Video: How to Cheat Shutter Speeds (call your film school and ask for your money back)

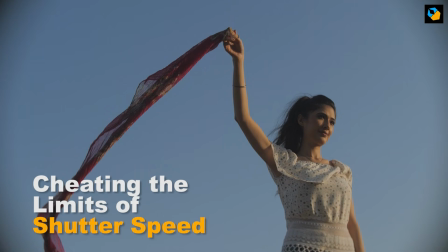Hi, I'm Sarish Sudhakaran, and in this video, I'm going to show you how much you can really stretch shutter speeds when you're shooting video.
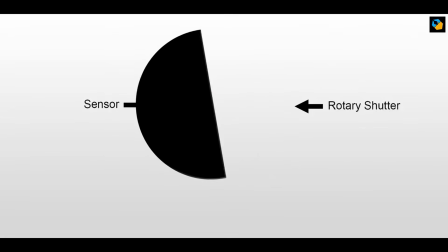Now, before you watch this video,
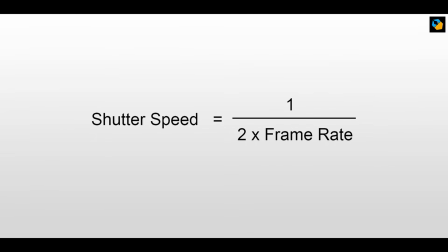please watch my earlier video on what's a shutter speed and what is the best shutter speed for cinematic video,
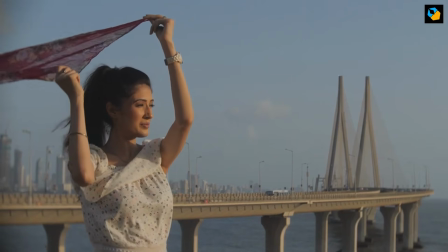because I'm assuming you have seen that video. In this video, I will show you how I've broken the rules and still got acceptable results.
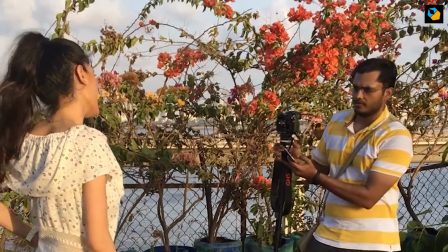First, let me explain why I had to break the rules.
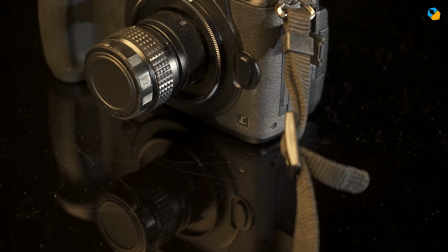I was shooting with this small CCTV lens from Photoseat, the 25mm f1.4.
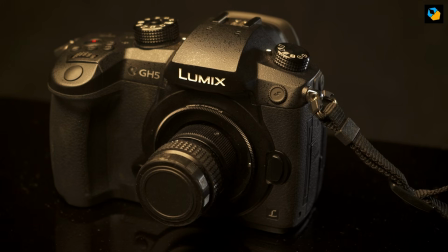So I was mostly shooting at 1.4 or at f2 maximum during the day.
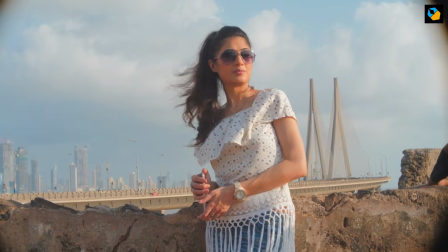When you stop down the Photoseat lens, it starts to vignette. So you cannot stop down below, I think, f4 or so.
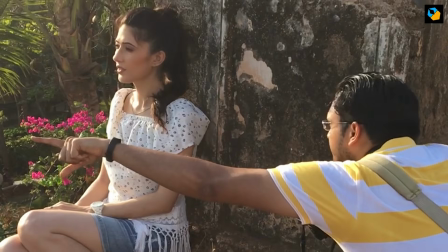So what this means is during the day,
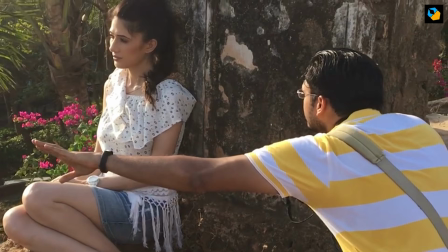you can't get good exposure without using an ND filter if you're stuck to a 1/50th shutter speed.
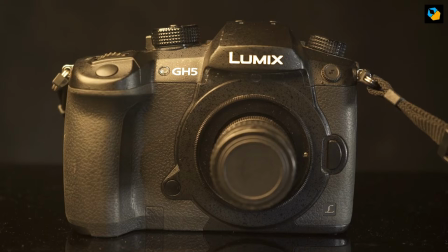Now, the thing is, the small Photoseat lens doesn't have an ND filter system that I know of. There's no thread. There's no way to mount an ND filter on that, or at least I don't have those resources.
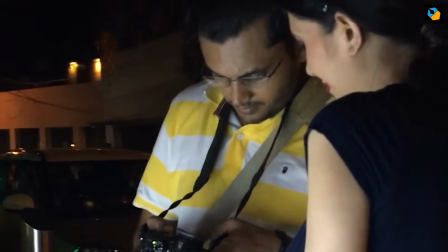So the only way I could get proper exposure was to shoot at different shutter speeds.
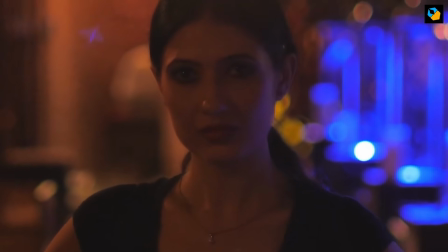Before you get any ideas, this could only work because it was daylight.
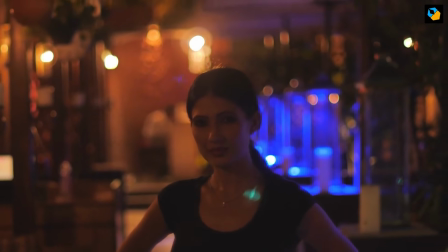With artificial lighting, like LEDs or fluorescent lights, things can get ugly pretty fast.
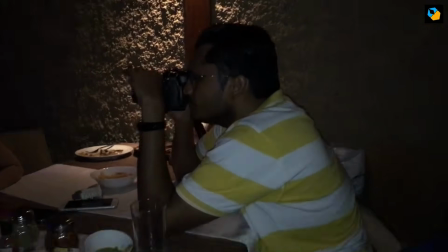Now in this video, I did use different shutter speeds even in interiors as well,
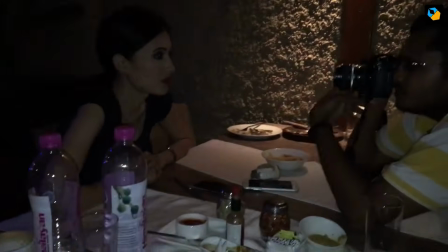and we'll look at that in a bit. When you speed up the shutter,
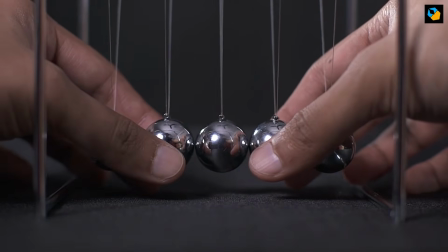it causes a different kind of motion rendition because the motion blur changes.
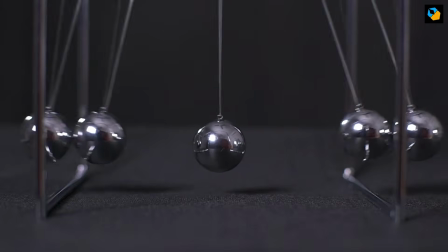It looks different. So one technique that you can do is to smooth out the video.
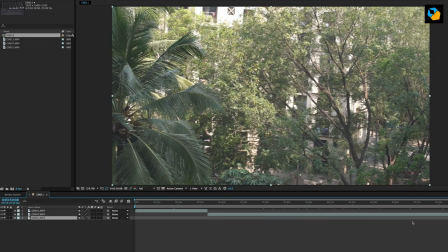You can drop the final footage into Adobe After Effects and add motion blur.
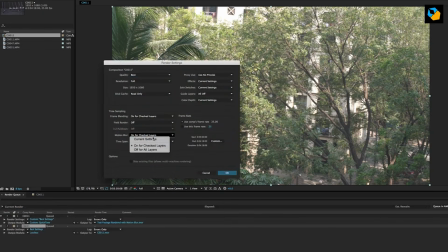Now Adobe recommends that you use frame blending instead of motion blur, and there are two types of frame blending. There's frame mix and there's pixel motion, and they recommend pixel motion for the most realistic shots.
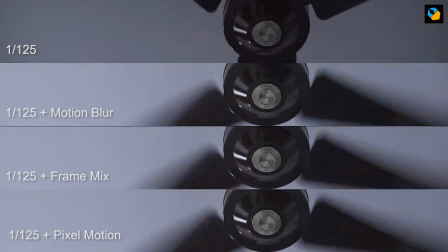You can experiment with whatever you like, and it'll give you a more closer approximation to the cinematic motion blur,
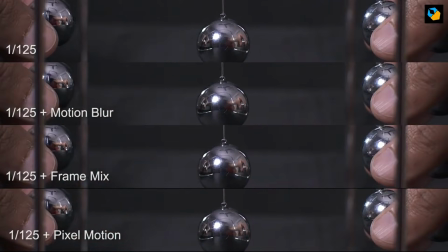but it will not replace the real thing. You need to shoot with the proper shutter speed to get the exact same motion blur as cinema.
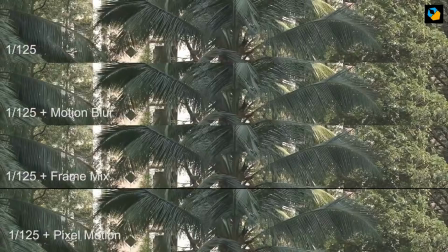And the cool thing is, I've already published the video yesterday, and I don't think anybody noticed any problems.
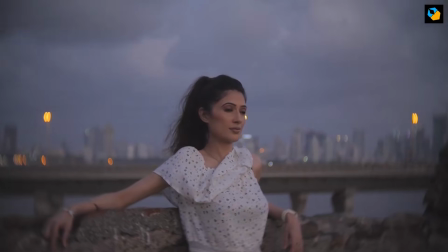You can check out the video yourself. I've linked to it. If you can find some issues, please tell me exactly which shots you think were shot at a higher shutter speed.
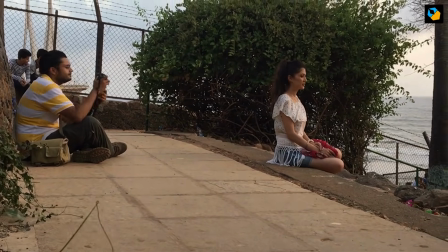I used shutter speeds from 1/50th all the way to 1/2000 in some shots.
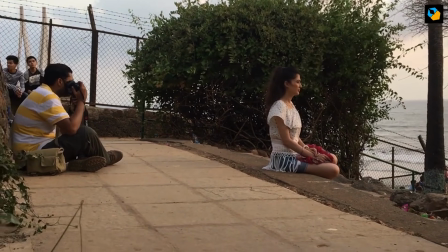Even I can't remember which shots I used which shutter speeds in.
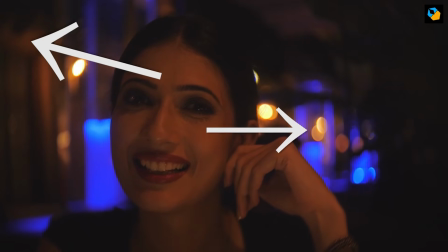So now when you look at artificial lighting, what happens is if you use shutter speeds that are mismatched to the electrical frequency of the lights,
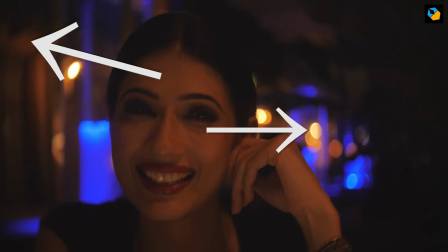then you will have a pulsating motion.
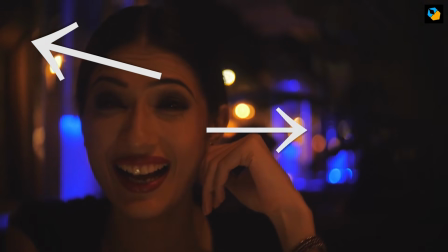Sometimes you get a flicker across the screen going from top to bottom or bottom to top.
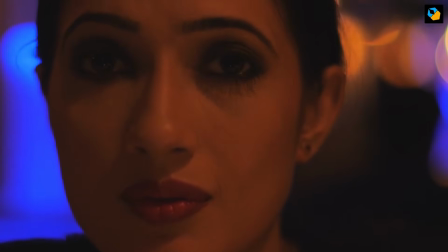It's very hard to detect sometimes on the back LCD of the camera.
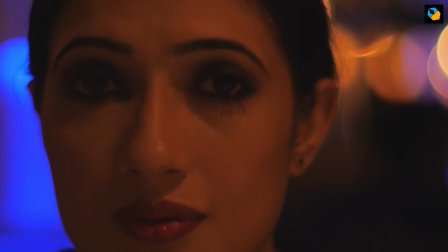You can see in the short film that I made, there are instances where the light pulsates and flickers.
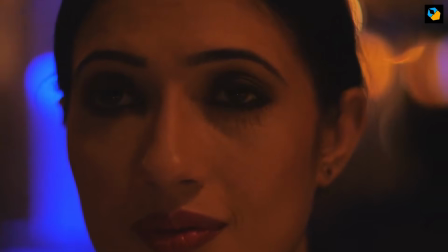Now, it's not always a bad thing. Some young, impressionable minds might start to think that's unacceptable.
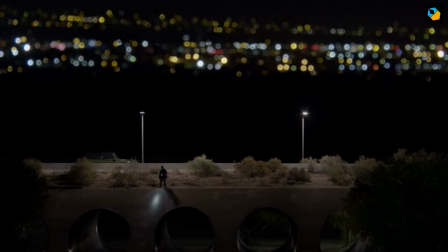For you, please take a look at these clips from a recent episode from Better Call Saul,
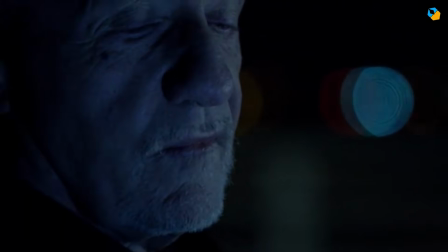and you can see it actually lends a certain cinematic mood to your footage.
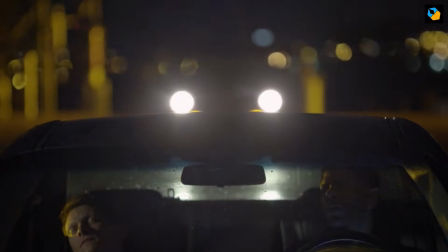Whether you like it or not is up to you. If you don't like it, then try not to vary your shutter speed when you're shooting with artificial lights.
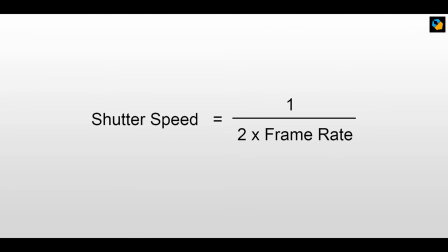I hope this quick video helps you understand that you don't have to be married to the shutter speed. It should be 1/2 the frame rate formula, as I've explained in the earlier video. You can break the rule sometimes as long as you understand when you can do it and when you can't.
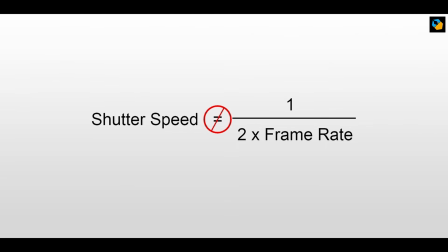Now in this case, I was only breaking the rule mostly when it was daytime and I was strictly lighting with daylight.
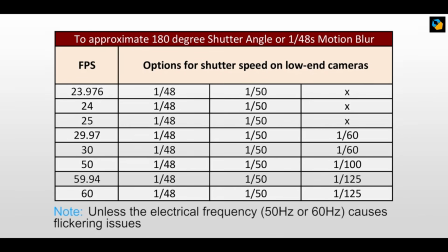The subject was not in motion. The camera was not moving around a lot.